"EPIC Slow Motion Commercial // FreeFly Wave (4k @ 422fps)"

Alright, welcome back to the channel. Nate Taylor here with FullTimeFilmmaker.com,
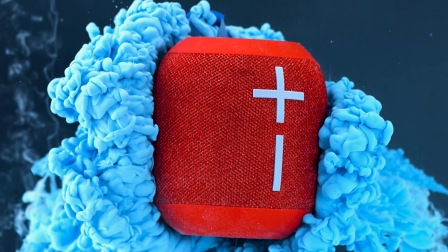and in this video we will be going behind the scenes to show you how we created this commercial using the new camera from FreeFly, the FreeFly Wave.
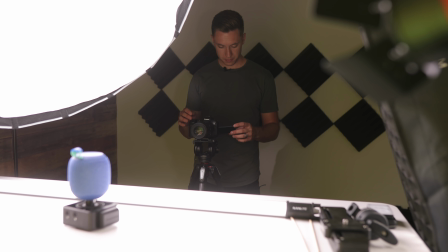Now we also used the Canon R5 to capture high quality 8K video so that we could
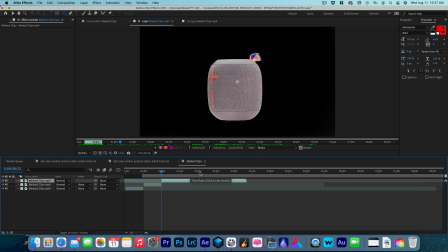rotoscope the images in post to be able to manipulate them like you saw in the video.
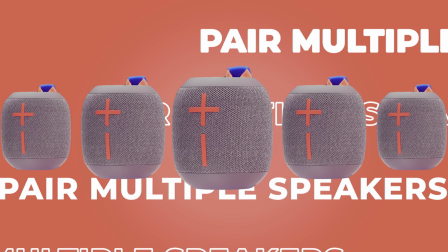We also utilized the 4K 120 frames per second to capture this shot here.
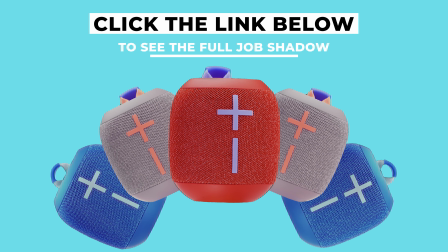So if you guys want to learn how to capture shots like this and rotoscope in post, make sure to check out the link below. But before we got started, I wanted to give a quick thanks to Storyblocks for sponsoring this video.
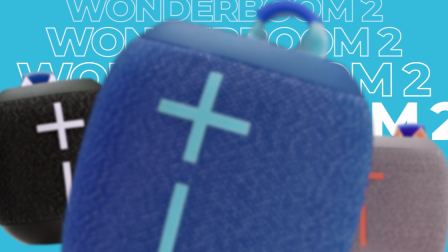All of the titles, motion graphics, and effects used in the commercial and this video were all from Storyblocks.
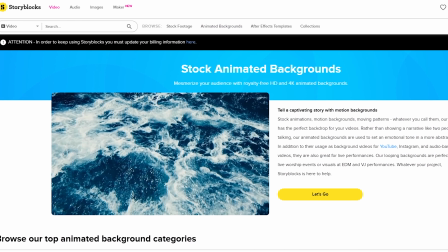Honestly, these guys are a one-stop shop for everything in content creation. They have over 1 million royalty-free assets.
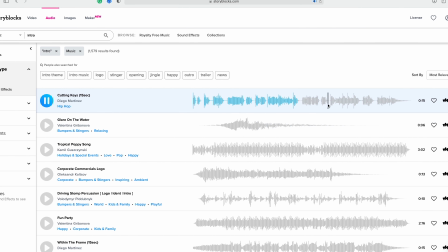I'm talking videos, songs, sound effects, VFX, and even photos.
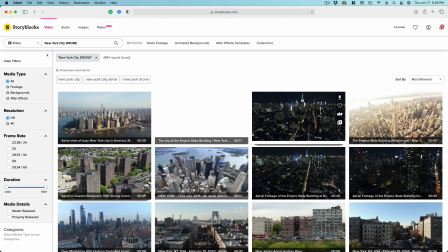They have super affordable subscription plans, so it's possible for everyone to get access to the largest unlimited demand-driven library of digital assets out there.
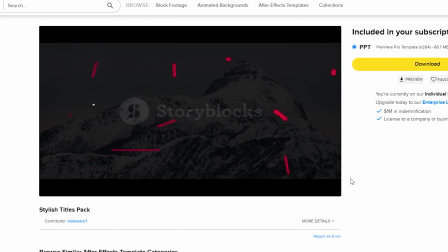It's all royalty-free and full of diverse content. The people over there at Storyblocks know time is money, so they made it super easy for content creators like you and me.
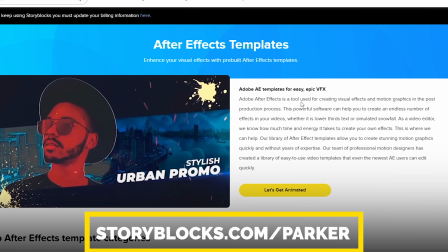So if you guys want to up the production value of your videos, go to storyblocks.com/Parker.
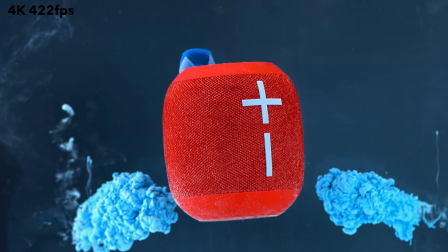But thanks again to Storyblocks for sponsoring this video. Let's get into the BTS. So we start off the sequence with a couple of dramatic slow motion shots.
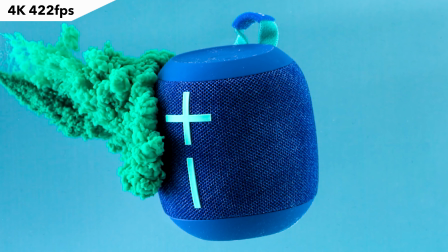These were captured at 4K 422 frames per second, which is the highest the Wave camera can go in 4K.
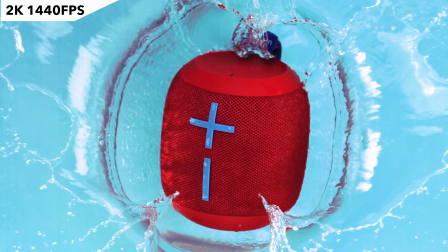We did capture a couple shots at 1500 frames per second, but we'll talk about those in a little bit.
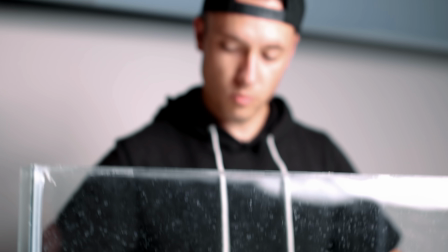To get this shot, we grabbed our 40-gallon fish tank and cut out a portion of our background.
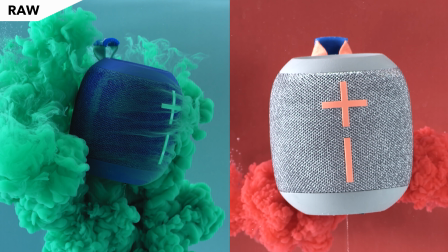For each speaker, we picked a background that was similar to the accent color on the plus and minus button, so to create some color contrast.
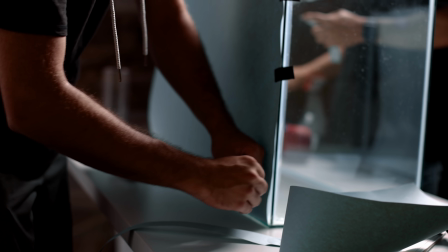We then secured that backdrop to the back of the fish tank with some duct tape. This will ensure that that background color is nicely lit and doesn't have any harsh shadows.
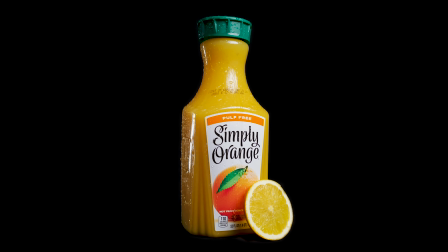Now, what's different about this setup from when we did the Simply Orange commercial is that we had that
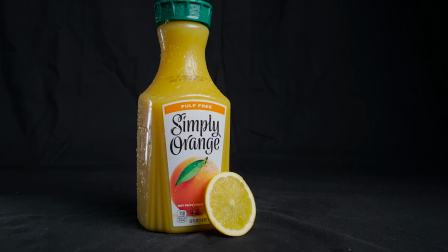black backdrop far away from the subject because we didn't want any light spilling onto the backdrop.
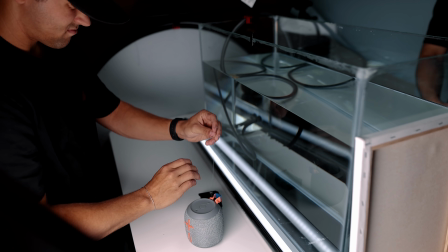To prep the speakers, we took duct tape and some fishing line and taped it to the bottom of the speaker to some glide cam weights and let it float there in the water.
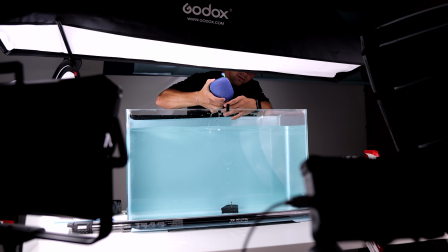Now we had to be careful or the speaker would come off and we would have to wait for it to dry before retaping it again.
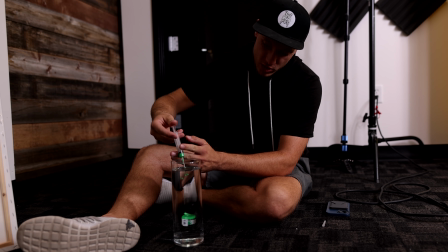We then took a couple 18-gauge syringes and filled them up with acrylic ink.
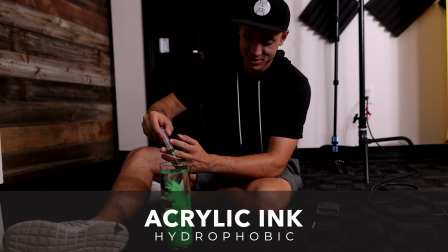I'm using acrylic ink because it's hydrophobic, which means it doesn't blend with water, so when it enters water, it creates a nice big cloud.
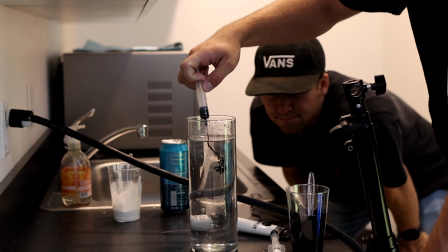But this stuff is thick, so that's why we went with the big needles.
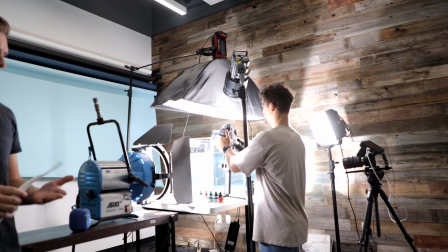The biggest challenge when working with a Wave camera is you have to have a ridiculous amount of light to get a clean image.
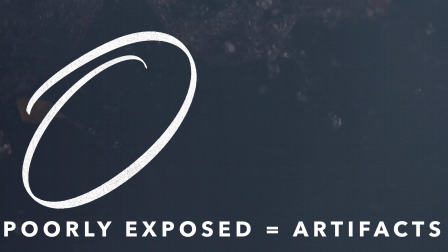If you don't have enough light, you'll get artifacts in your shot like you can see in this example, where you can see this grid appearing in the shadows.
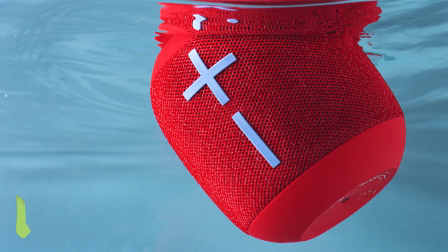Slow-mo cameras in general don't have a great dynamic range, so you have to have a perfectly exposed image before you shoot it.
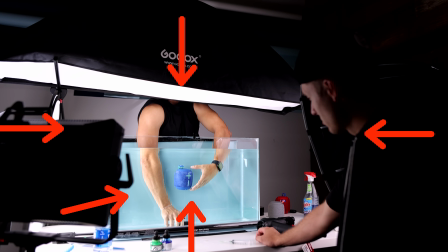To prevent this, we had light coming in from every angle to make sure the subject was completely surrounded and didn't have any dark spots.
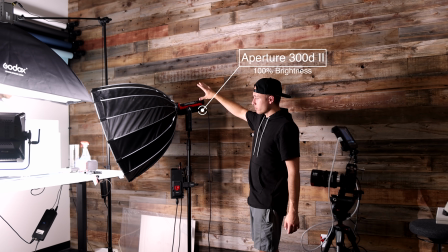So we have the 300D Mark II starting off here at the right at a 45-degree angle with the softbox by Aperture.
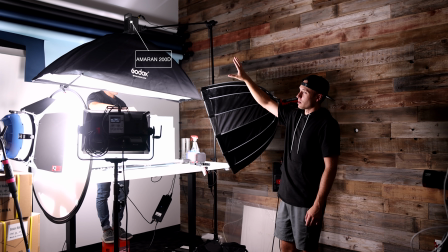At top, we have the Amaran 200D with the Godox strip softbox, giving a nice top-down light.
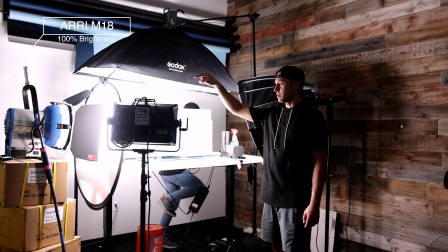On the left side, we have the RE Sun. We have 2 layers of diffusion.
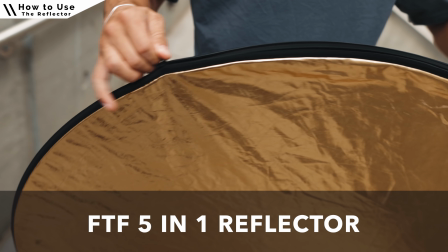These are again the FTF diffusers. If you guys haven't seen, these are awesome products.
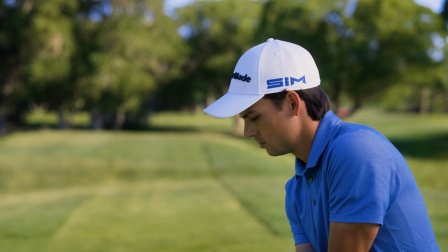We do have a video here on the channel where we did an entire commercial just working with these and natural light.
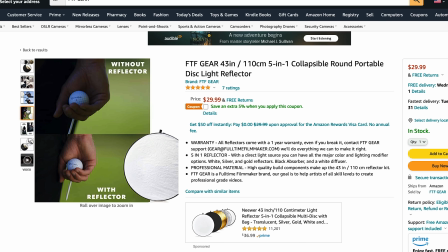If you guys haven't seen that, make sure to check the link up here. But these are an awesome tool to pick up for under $100.
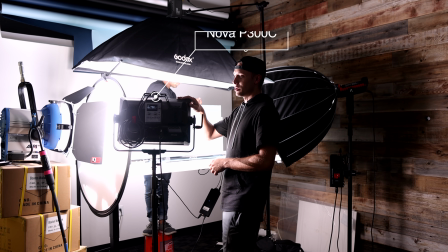So we're using 2 of these to diffuse the light coming from the M18. Here we have the Nova P300C, again at a 45-degree angle coming in from the left side of the frame.
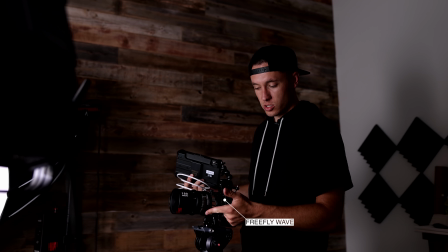We have a Tokina 100mm macro lens. This is the cine version, so I can control the aperture and the focus quite easily.
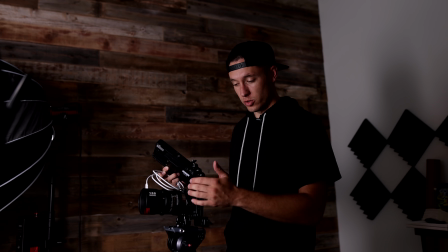It's kind of hard with a normal EF lens.
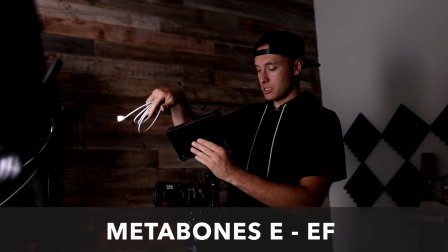I did have to get an adapter to use this lens, so I could have used Sony lenses, but I really like the way that this Tokina 100mm macro looks.
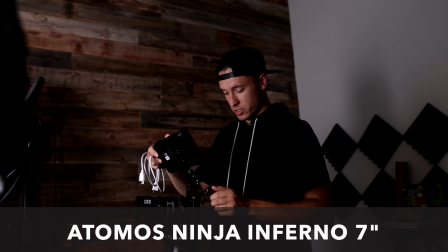And then we're putting the Atomos Ninja Inferno here on top.
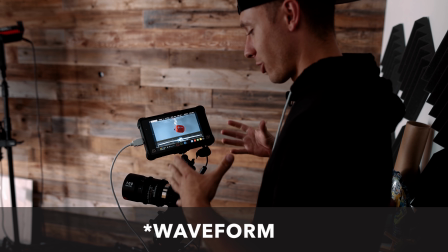Now when working with a typical DSLR, you sometimes don't really need a histogram, but when working with a monster camera like this, you do need a histogram to be able to see the image clearly.
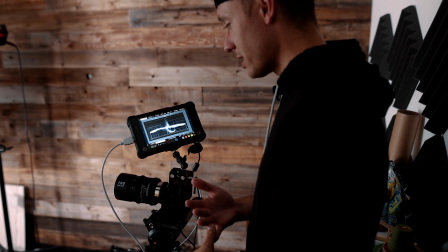If you guys don't quite understand histograms or how to read them, we do talk about that in Full-Time Filmmaker,
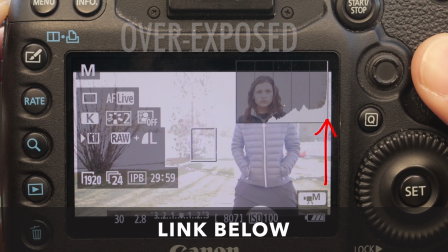so if you want to learn more about properly exposing an image, make sure to click that link down below. We're going to get that ink ready to spray in here.
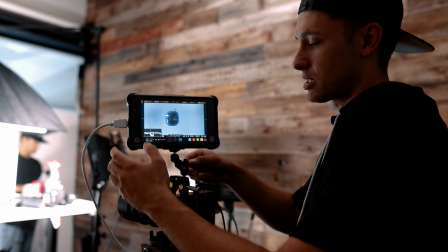We mix the blue, the green to get that turquoise. We're going to go ahead and inject it in there, trying not to move the speaker too much because if it does,
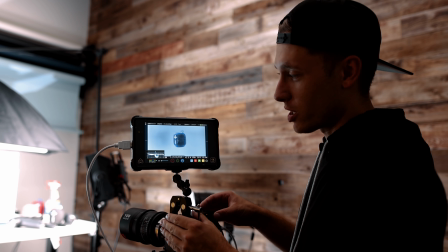the speed ramp will look a little bit shaky. But let's go ahead and get the shot at 4K 422 frames per second and see how it looks.
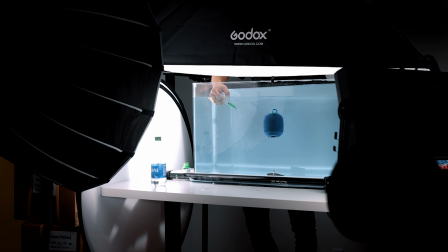This next return, let's do it in 3, 2, go.
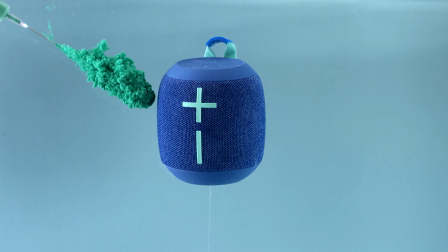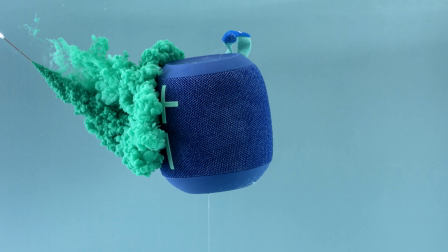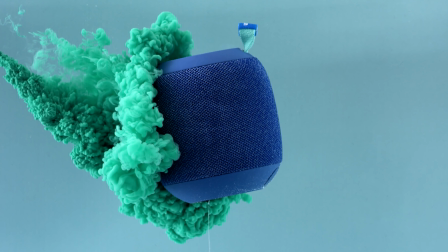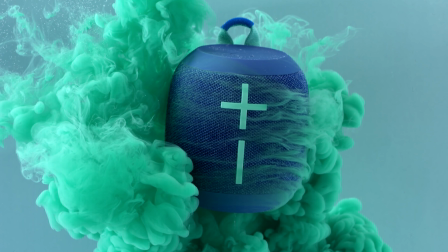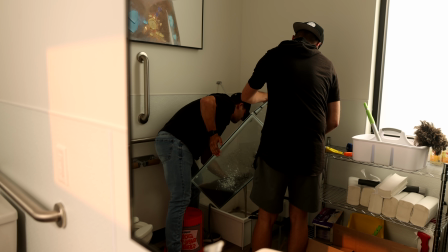did this for each speaker, so after each shot we had to dump out the water, clean the tank, and refill it for each speaker.
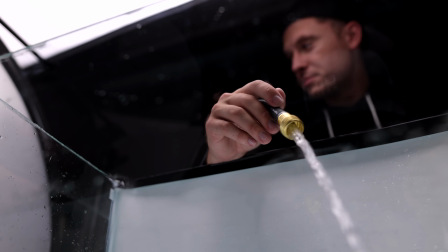So it was time consuming, but having help and a hose made it go a lot quicker.
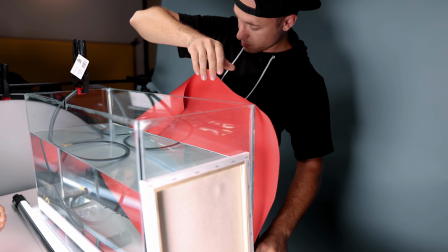Little pro tip, get all the shots that use the same lighting done so you don't waste time breaking down the set for each shot.
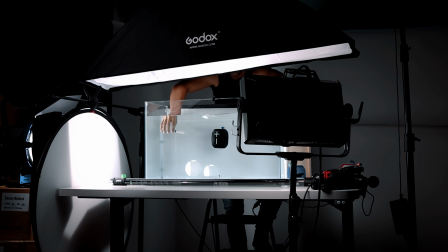3, 2, 1, hit it.
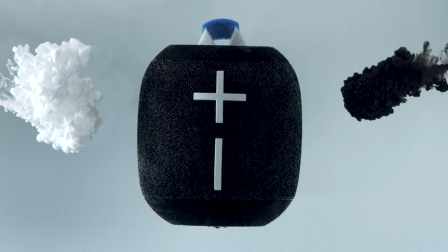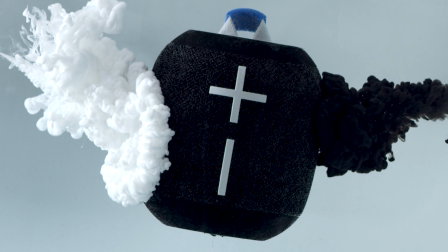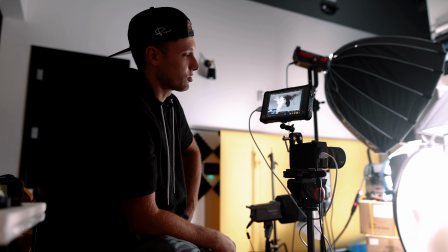All right, so kind of a big bummer. We actually got a killer shot of the black speaker in the water,
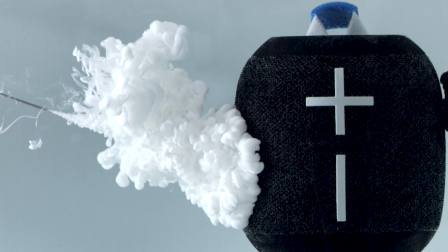but the problem was we put the white side on the side of the sun, and when the light reflected and hit that,
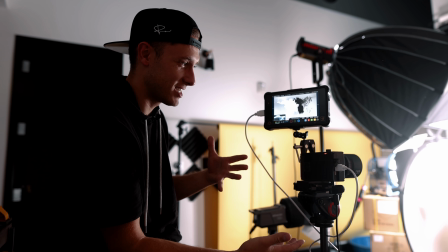we totally lost information over there. This doesn't handle HDR content very well, so maybe this is a job for the EOS R5.
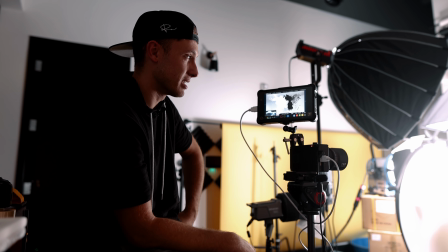Maybe we'll just move on to the other speaker, save this for last, because maybe we won't even do the black one, who knows.
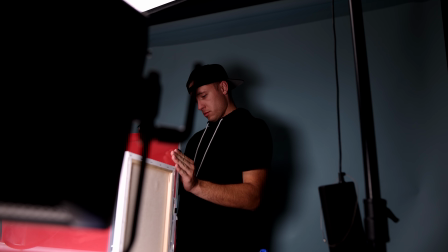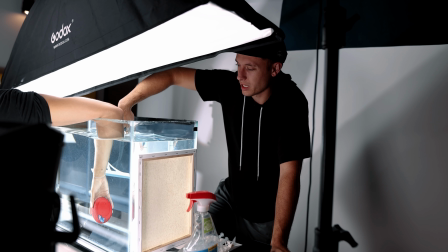We got the blue backdrop back here. We are going to do blue ink. So again, it's a little bit lighter, so I'll have to be careful of my exposure.
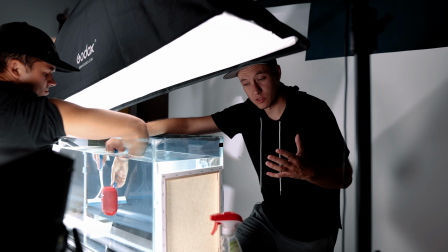We have our syringes loaded with 2 blue, 1 white syringe. We're probably gonna do basically the same thing we just did with the gray, where we can just get that fully engulfed in a big cloud.
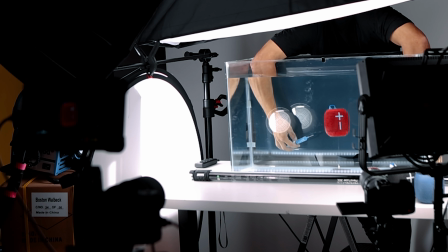3, 2, 1, action.
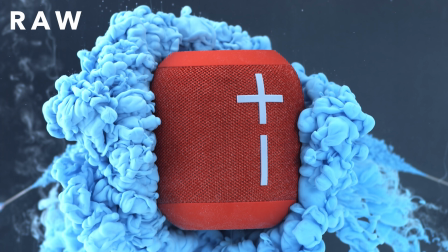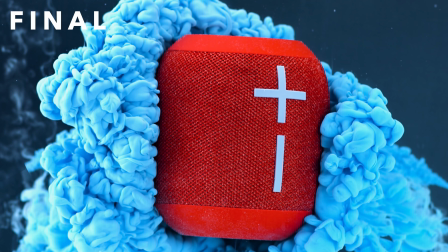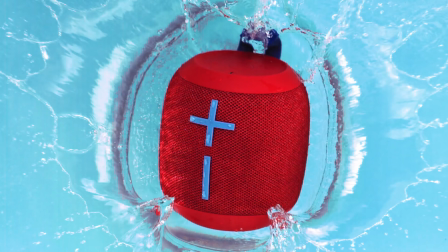The last 2 shots that were taken on the wave camera was the top-down splash shot and the horizontal sinking in the water shot.
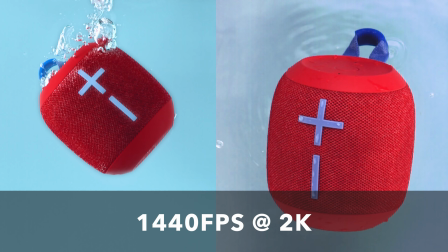Both of these were taken at 1440 FPS at 2K.
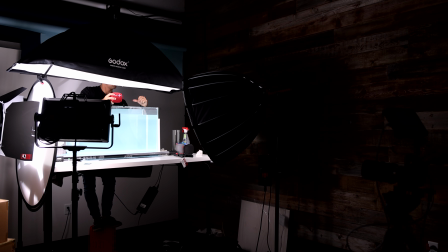For the horizontal shot, we used the same lighting set as the ink shots, but changed the camera angle slightly.
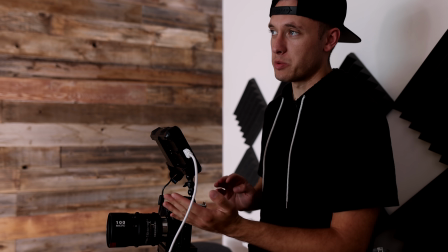I have the camera pointed up, and that's because I want to be able to get just the undersurface of the water,
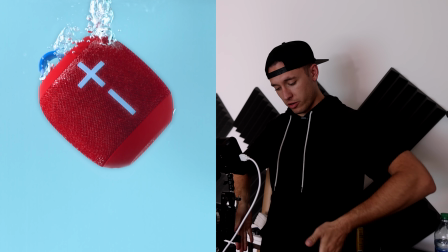and because I want to be able to get that speaker right when it comes into the water.
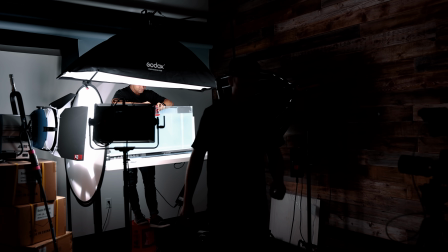Little hack, we're putting a little piece of tape right here, so T-Hand knows where center is, so that when we have to redo the shot, he can drop it right there.
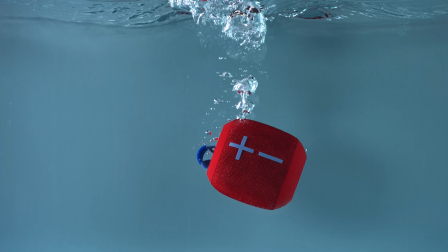Now, as you can see at full speed, the speaker fell way too fast, and that's because it's very heavy.
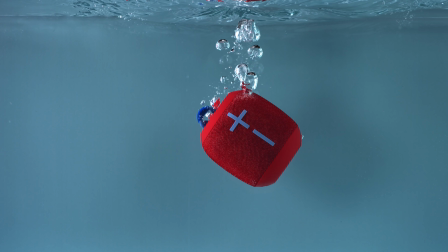This is why we want a high frame rate so that we can slow it down in post. When editing this clip, I added a slight zoom in and a Y keyframe to follow the speaker down.
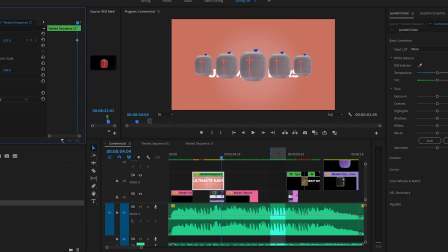If you're not familiar with how to do this in post, there will also be a full editing breakdown of this video in the Full-Time Filmmaker course.
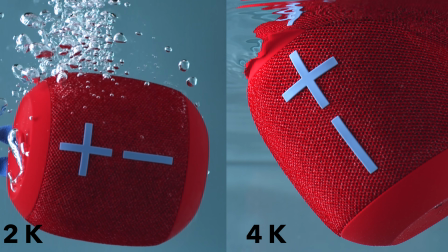The problem with the slight digital zoom was at 2K resolution, the wave camera produces a very soft image.
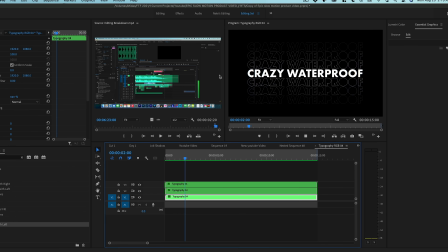So I made up for it by using some fun text overlay to cover that up, and this is what we got.
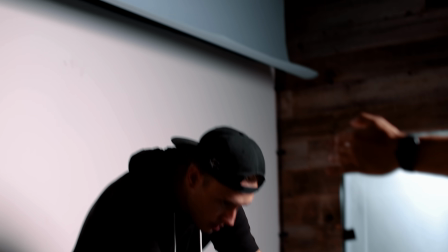Lastly, for the top-down splash shot, we took the light blue backdrop and placed it below the fish tank.
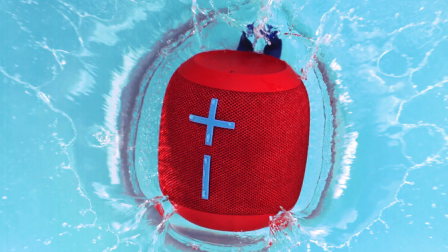We did this to keep the background colors the same between both clips.
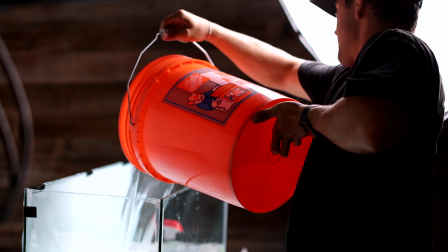We then filled the fish tank halfway up so it was enough to completely engulf the speaker in a big splash.